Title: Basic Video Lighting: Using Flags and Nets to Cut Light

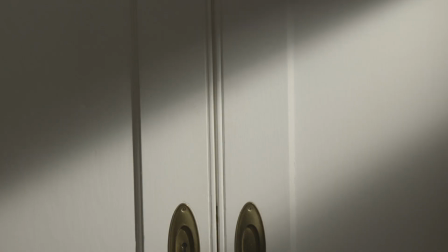(4:08)
Note that the closer flag's edge is to the wall, the sharper the shadow.
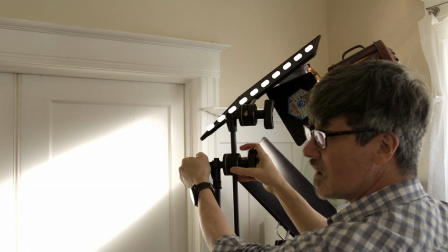(4:17)
And generally, we table flags so the shadow edge is angled out, closer to the surface, and therefore a little sharper.
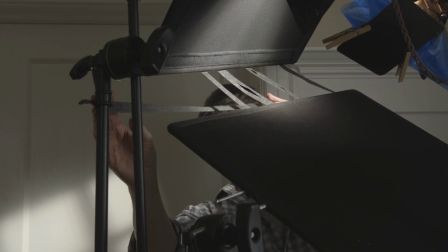(4:25)
We can also use paper tape or a piece of black show card between the two flags to simulate a window pane.
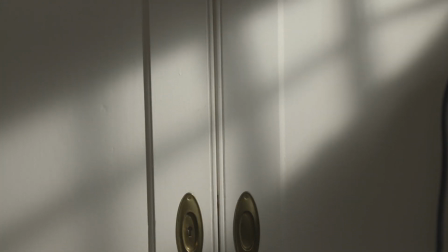(4:32)
I'll roughly place it and then adjust it to the camera. I'll add extra pieces if needed to thicken the window pane shadow. Sometimes we need to break up the background even more by simulating the dappled light coming through a tree and leaves,
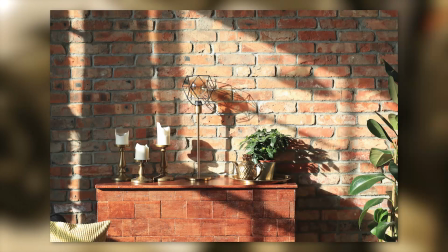(4:49)
through a window, through a curtain.
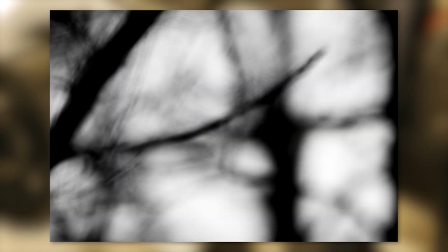(4:52)
We've rigged branches on stands in front of a light in order to do just that.
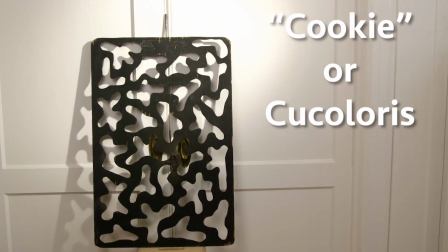(4:59)
Well, we can cut a cookie, or what's called a cucoloris, using show card or foam core, or rent one in order to do that. The intent is to simulate dappled light, right, coming through
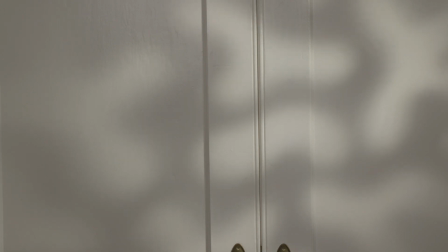(5:13)
the branches of a tree outside, or a patterned curtain, or some kind of modeled window pane,
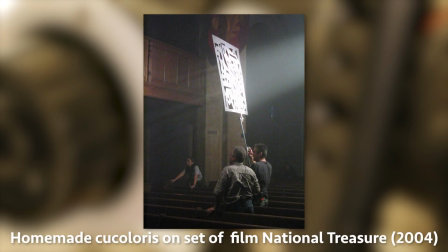(5:22)
or whatever it is that creates this pattern on the wall.
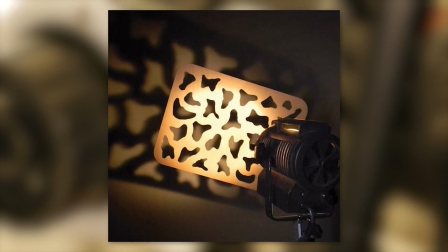(5:27)
At times you'll even see it used in the background on interviews, shot in a studio even. And that's generally the cookie put right in front of the light to simulate that. To create one, you just think grammar school art class,
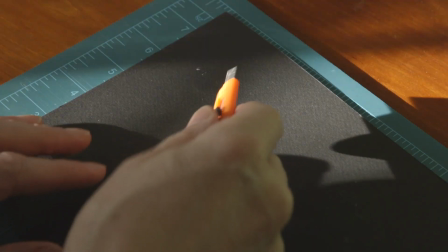(5:45)
except you've got a knife in your hand, and just take that knife and just slice up,
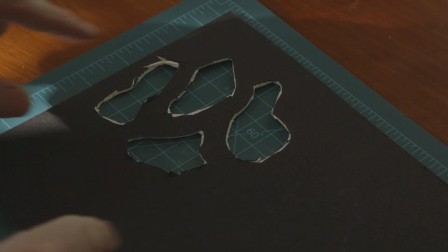(5:53)
patterns in the show card or foam core that are just totally random gobbledygook.
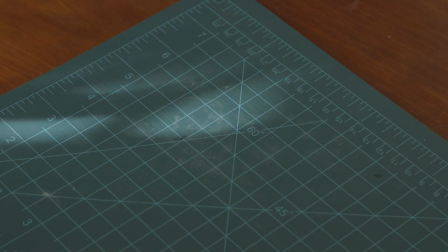(5:59)
I mean, think modern art, surrealism, man. Yeah. Now, in these examples, we're cutting light falling on a relatively flat surface. But what about in the middle of a scene, in the middle of a shot of an actor?
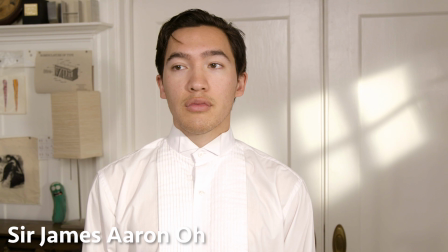(6:15)
Here we have an actor wearing a bright white shirt, something we would, if we could help it, we would normally avoid with wardrobe, but you can't always do that. And we feel it's too bright. Okay, great.
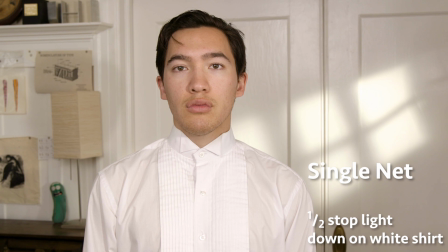(6:26)
We'll use nets to bring that light level down on just the shirt, not on the actor's face.
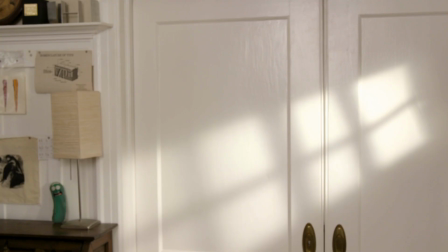(6:35)
Okay, great. But what if that light is meant to, say, illuminate a dark area in the background,
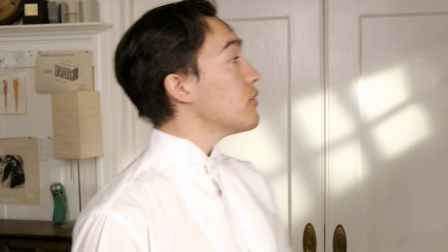(6:41)
and the actor doesn't start in the shot, they're walking into it and stopping, and then leaving. Now they're walking into that light with that bright white shirt, and they're closer to the light than that background area. What do? In this case, we do what we call Hollywooding, temporarily bringing in a net or a flag into the light to adjust the contrast on the fly during the shot. In this case, on the actor, on James.
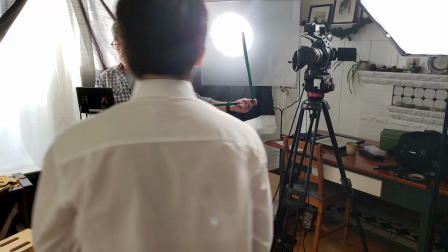(7:08)
As he steps in, we'll bring the open side of the net into the light, tracking him and holding it as he stops.
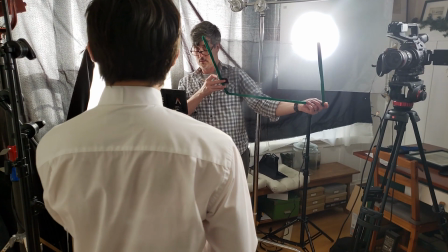(7:18)
Then, as he walks out of the shot, we'll turn the net and track him out so the open side of the net trails out.
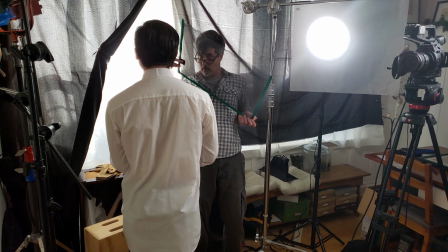(7:26)
We don't want that edge to give us a shadow. Open side in, open side out. Nothing creative is ever simple. It takes some tweaking and fine-tuning. Here we have a cookie throwing shadows on an actor.
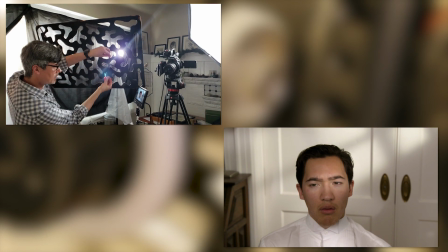(7:38)
To control where the light is hitting, we now fine-tune the cookie with paper tape, placing it right where we want it and opening it up in other places so it works for the shot. Another way to fine-tune is using very small flags and nets called dots and fingers.
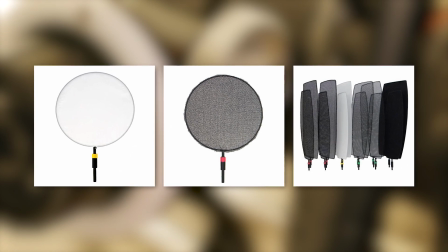(7:54)
Now these sets look like they're used to, maybe shoot a film in a dollhouse, but actually what they're great for are handling much smaller areas, like maybe
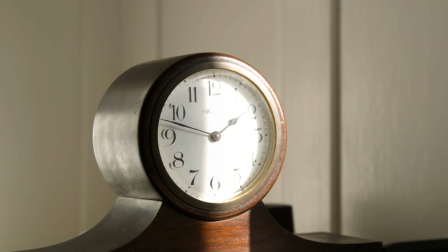(8:06)
the round area of a clock face that you want to bring that light level down,
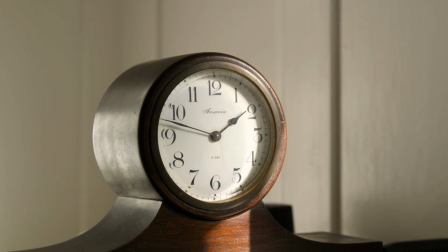(8:11)
and smaller objects, and when we're doing tabletop and shots like that.